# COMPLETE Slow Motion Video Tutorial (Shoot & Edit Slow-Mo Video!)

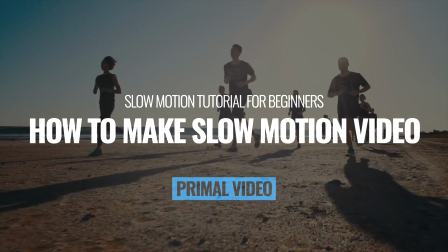In this video, we're gonna run through a complete slow motion tutorial for beginners so that you
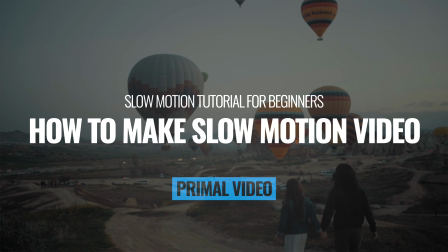can learn how to make slow motion video using almost any camera or video editing software. Hey, it's Justin Brown here from Primal Video, where we help you amplify your business and brand with video. If you're new here, make sure you click that subscribe button, and all the links to everything we mentioned in this video, you can find linked in the description box below.
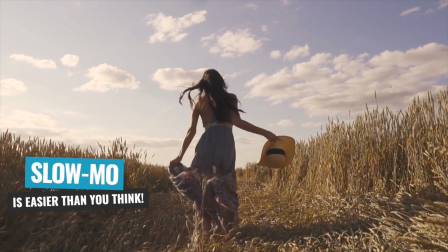So let's jump into it. Slow motion video editing and video creation is a lot easier than most people think.
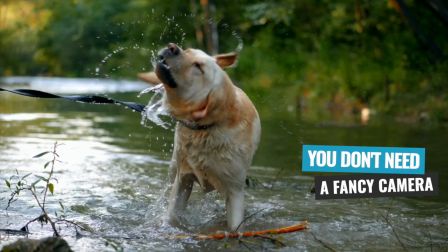These days, you don't need a fancy camera for slow motion video.
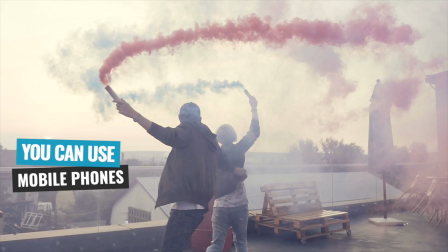You can actually get awesome results just using things like your iPhone, your Android, or almost any current entry-level camera as well. Plus, with a few extra tweaks in your editing, you can quickly improve your overall results with next to no extra work.
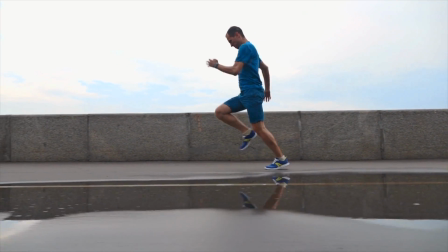Using slow motion in your videos is a great way to really up the production levels of the video you're creating,
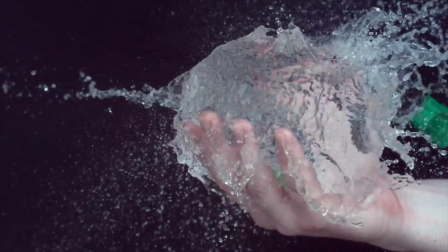but also they're a great way to bring another perspective or create another level of intrigue or interest in your videos,
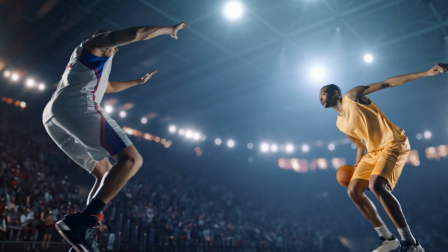because you're able to show things in a way that our human eyes aren't used to seeing them in day-to-day life.
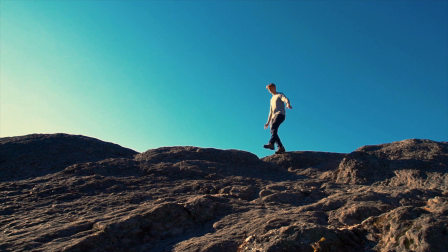So whether it's something like a bird flying or even just someone jumping up and down on the spot,
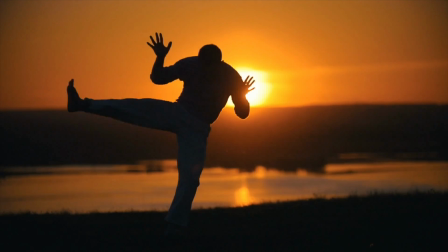this is something that we're used to seeing it in real time as it normally happens.
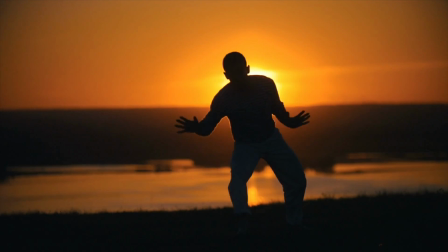But the moment you slow it down, it really changes the game and really creates some interest and intrigue for your videos,
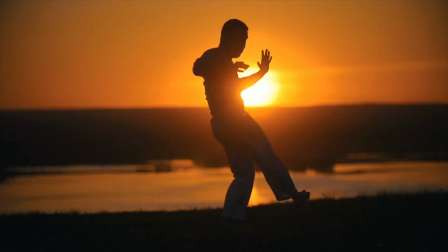which is why it's a great tool to keep people watching your videos and also to make your videos more interesting and engaging.
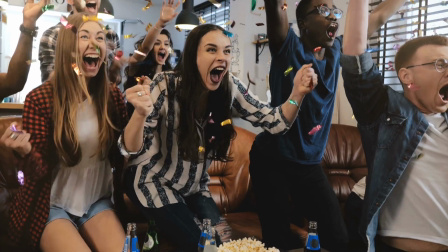But it can also be used to help bring a different vibe or a different feeling to the videos you're creating,
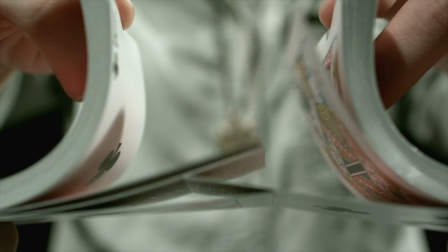or it might help you explain something easier if you're able to slow down what is actually happening so the viewer can follow along.
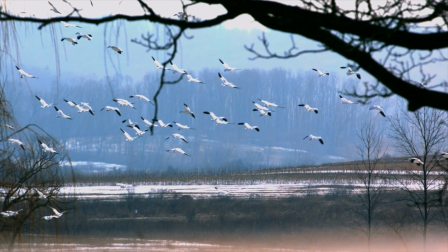So there's lots of great use cases for using slow motion in your videos, but how do you actually do it so that it doesn't look average? So in this video, we're going to run through a complete tutorial for beginners with a few options to get professional slow motion results so that you're covered with pretty much any camera or editing software. Now, just before we get into how you can make your slow motion videos, I do want to cover a little bit of theory first so that you have that solid understanding on how slow motion video actually works so that you're able to get the best results out of it.
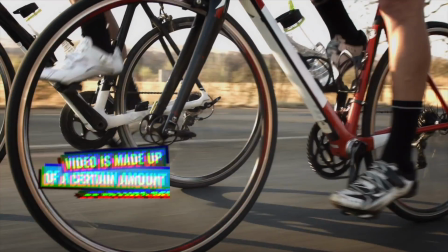So with regular, normal video is made up of a certain amount of frames,
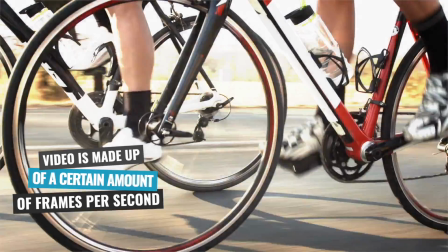or you could think of them as photos, per second to create that movement or that motion to create the video.
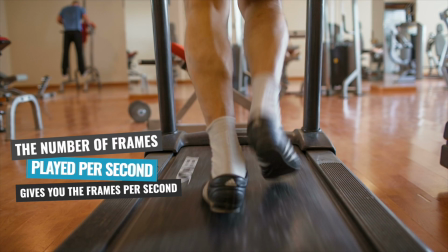And that number of photos, or frames as they're known, played back per second gives you your frames per second, or your frame rate of your video. I hope I'm not losing anyone at this point, so stick with me. This will all make sense really, really soon.
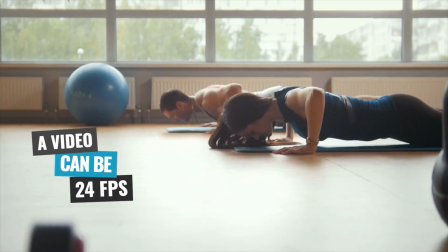So a regular video then can be made up of either 24 frames per second,
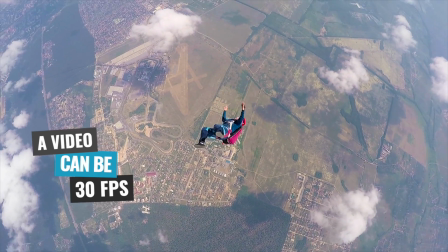25 frames per second, or around 30 frames per second. So these are your standard frame rates for different types of videos. So 24 is typically used in movies and cinema, or for that cinematic look. 25 is used in PAL regions, so Australia, the UK, whereas 30 frames per second and around 30 frames per second is used in the US and other countries as well. Now, again, don't want to lose you, don't want to overcomplicate this, but this is regular video.
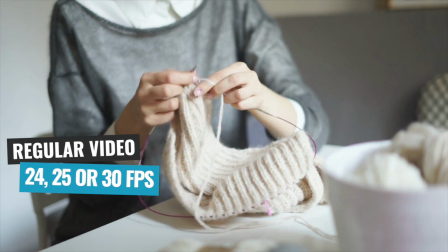So 24, 25, or 30 frames per second.
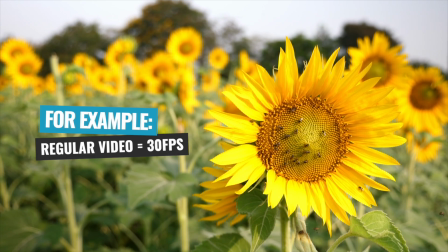So knowing that in order to create a regular video that's not slow motion, we need to be capturing, let's say, 30 frames per second.
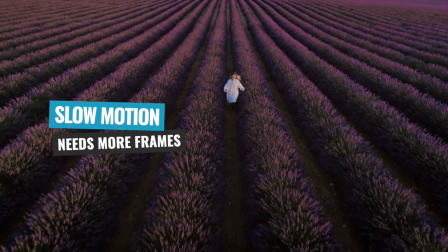In order to capture slow motion then, we need to be capturing more data or more frames per second of our video
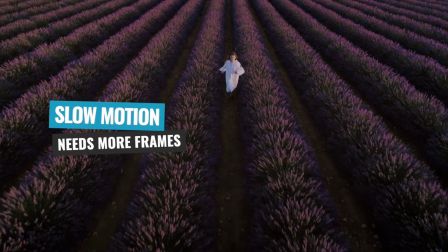so that we've got the ability to slow that down and have that be smooth as well.
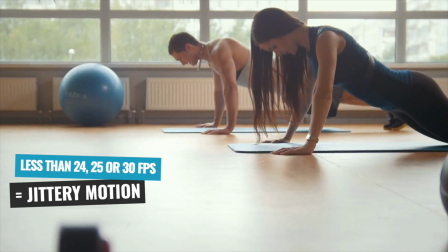The moment that our video drops below those standard frame rates,
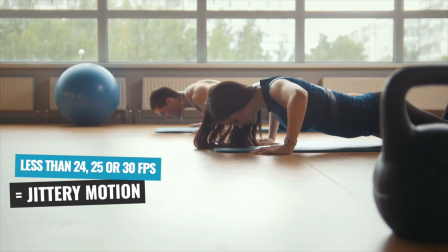that's where you're going to get that jittery motion or the stilted motion in your video, and that is slow motion done wrong or done bad.
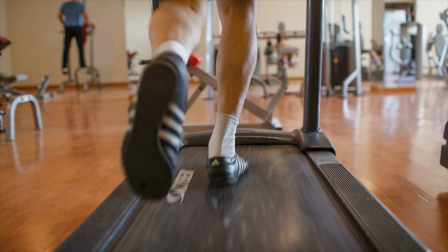Where a lot of people go wrong with this is they'll try to slow down their regular footage, in which case they're dropping that frame rate. The end video still needs to be around those frame rates, but your computer or whatever app you're using to slow down the video, if it hasn't been specifically shot the right way for creating slow motion videos, which I will show you in a second, then you're essentially just adding in empty frames to fill those gaps because you don't have that extra data captured.